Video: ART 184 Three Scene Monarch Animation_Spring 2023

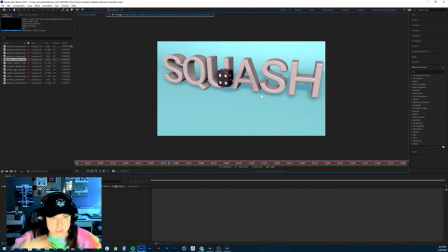So I just think it's easier to look at and not be distracted by the scaling. But I also don't want to tell you guys no if that's what you saw in some of the other lessons that were linked, because I haven't watched those in a long time.
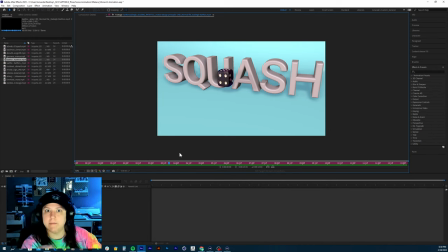So if that's the case, somebody write me, let me know, send me a Slack, say, hey, this is what it said to do in there. And then I will be aware of that, right? Other than that, yeah, because
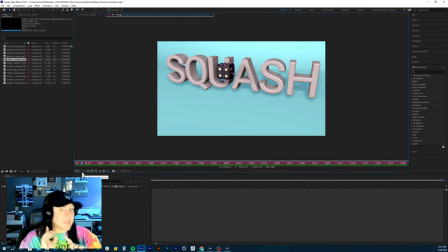the text is that could have been, I appreciate the gumption with that, if that is what you did, is to like scaling the text out to add kind of like an additional movement.
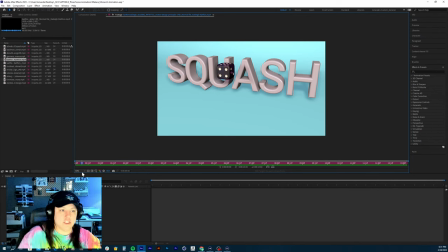I understand why you would do that if that's what you did personally. I just would not put it in there just because we want to really focus on that dice. And then I need a couple more bounces of that dice. So let's add just, oh, you got the three in there. No, that looks
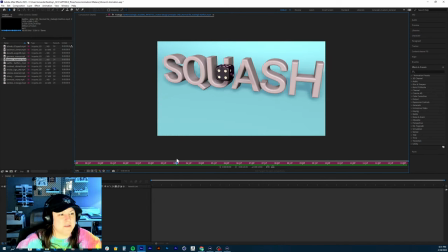good job with those three. Maybe speed it up slightly, but I'm not even going to worry about that as much. Mostly the thing I want you to do is drop that text and then just don't animate anything other than the dice.
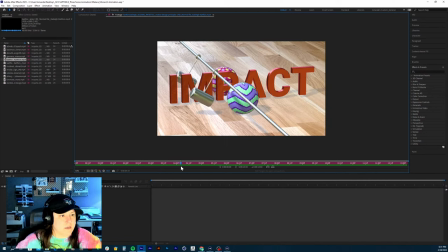Good job on the impact. That ball goes flying. That is a very light ball, and that's exactly what we wanted. The ball here rolls appropriately the correct distance. Let me check out the hammers.
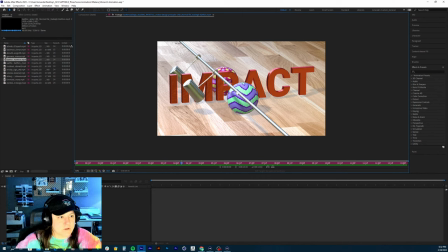Drop this text down to the floor. There's a little bit of a gap happening there. Yeah, the swings are a little bit, they're less, how do I say this?
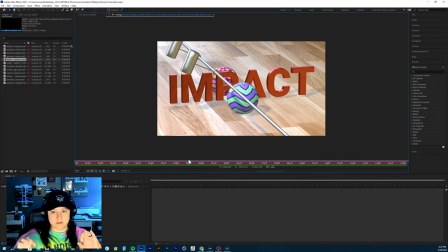In between each swing of the hammer, how you have it, is there's a more exaggerated shape to your curve, right? Your curves probably are a little bit taller and kind of look like possibly like
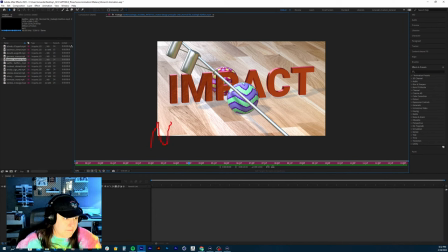this, more pointed, kind of at the top, versus something that looks a little bit more fluid and a little bit rounded, right?
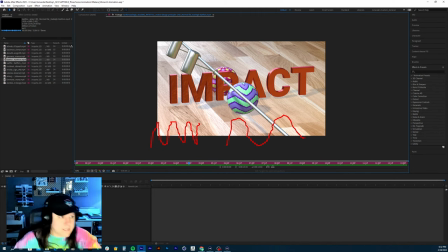And that'll get that smooth swinging motion into there, because right now it kind of almost, it's a little bit too dramatic and it jerks back and forth, right? And we don't want that. Let me see the other hammer.
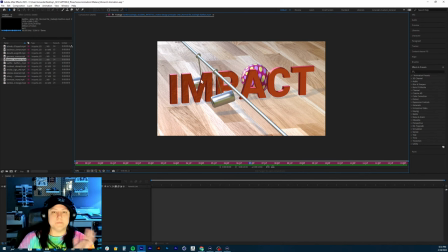You nailed it on the other hammer. So really look past the past this section where the hammer bounces off the ball, right? Look at that waveform and then essentially apply that to the light hammer swing as well.
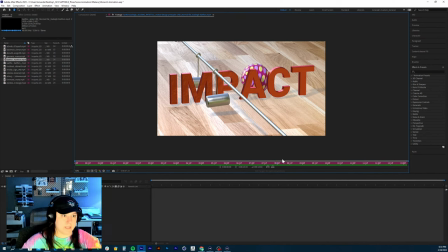But really good start on that. Minimal edits needed. The weight one looks good.
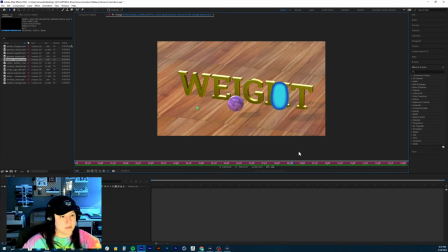That's exactly what I was saying as far as it does look like a heavier ball. I would say it looks less of a bowling ball and more like a, you know those plastic balls that you get at Walmart that all, like, for a while there, all the, these people were,
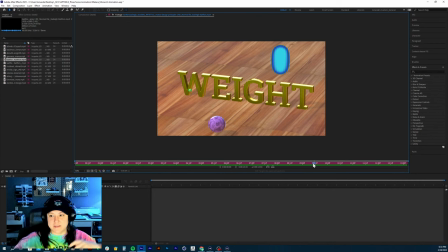like, jumping into the bins and stuff, which I don't know why you would do that because there's no quick exit, right? If you want to do something bad or, I mean, I'm not condoning bad behavior, but come on now, let's use our stuff. I think that OBS went offline for a second there.
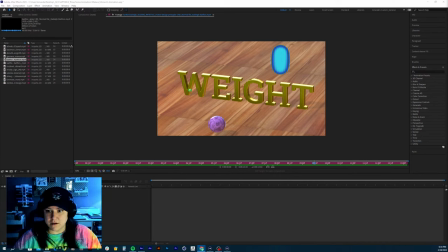Oh my gosh. Am I still in the chat? Am I still live? Let me check. Because my OBS just sent me an error message.
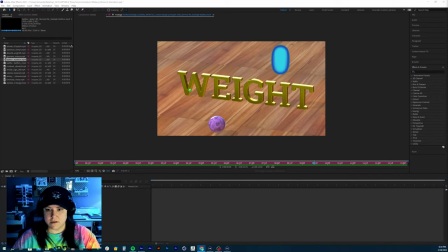No, it still looks like it is there.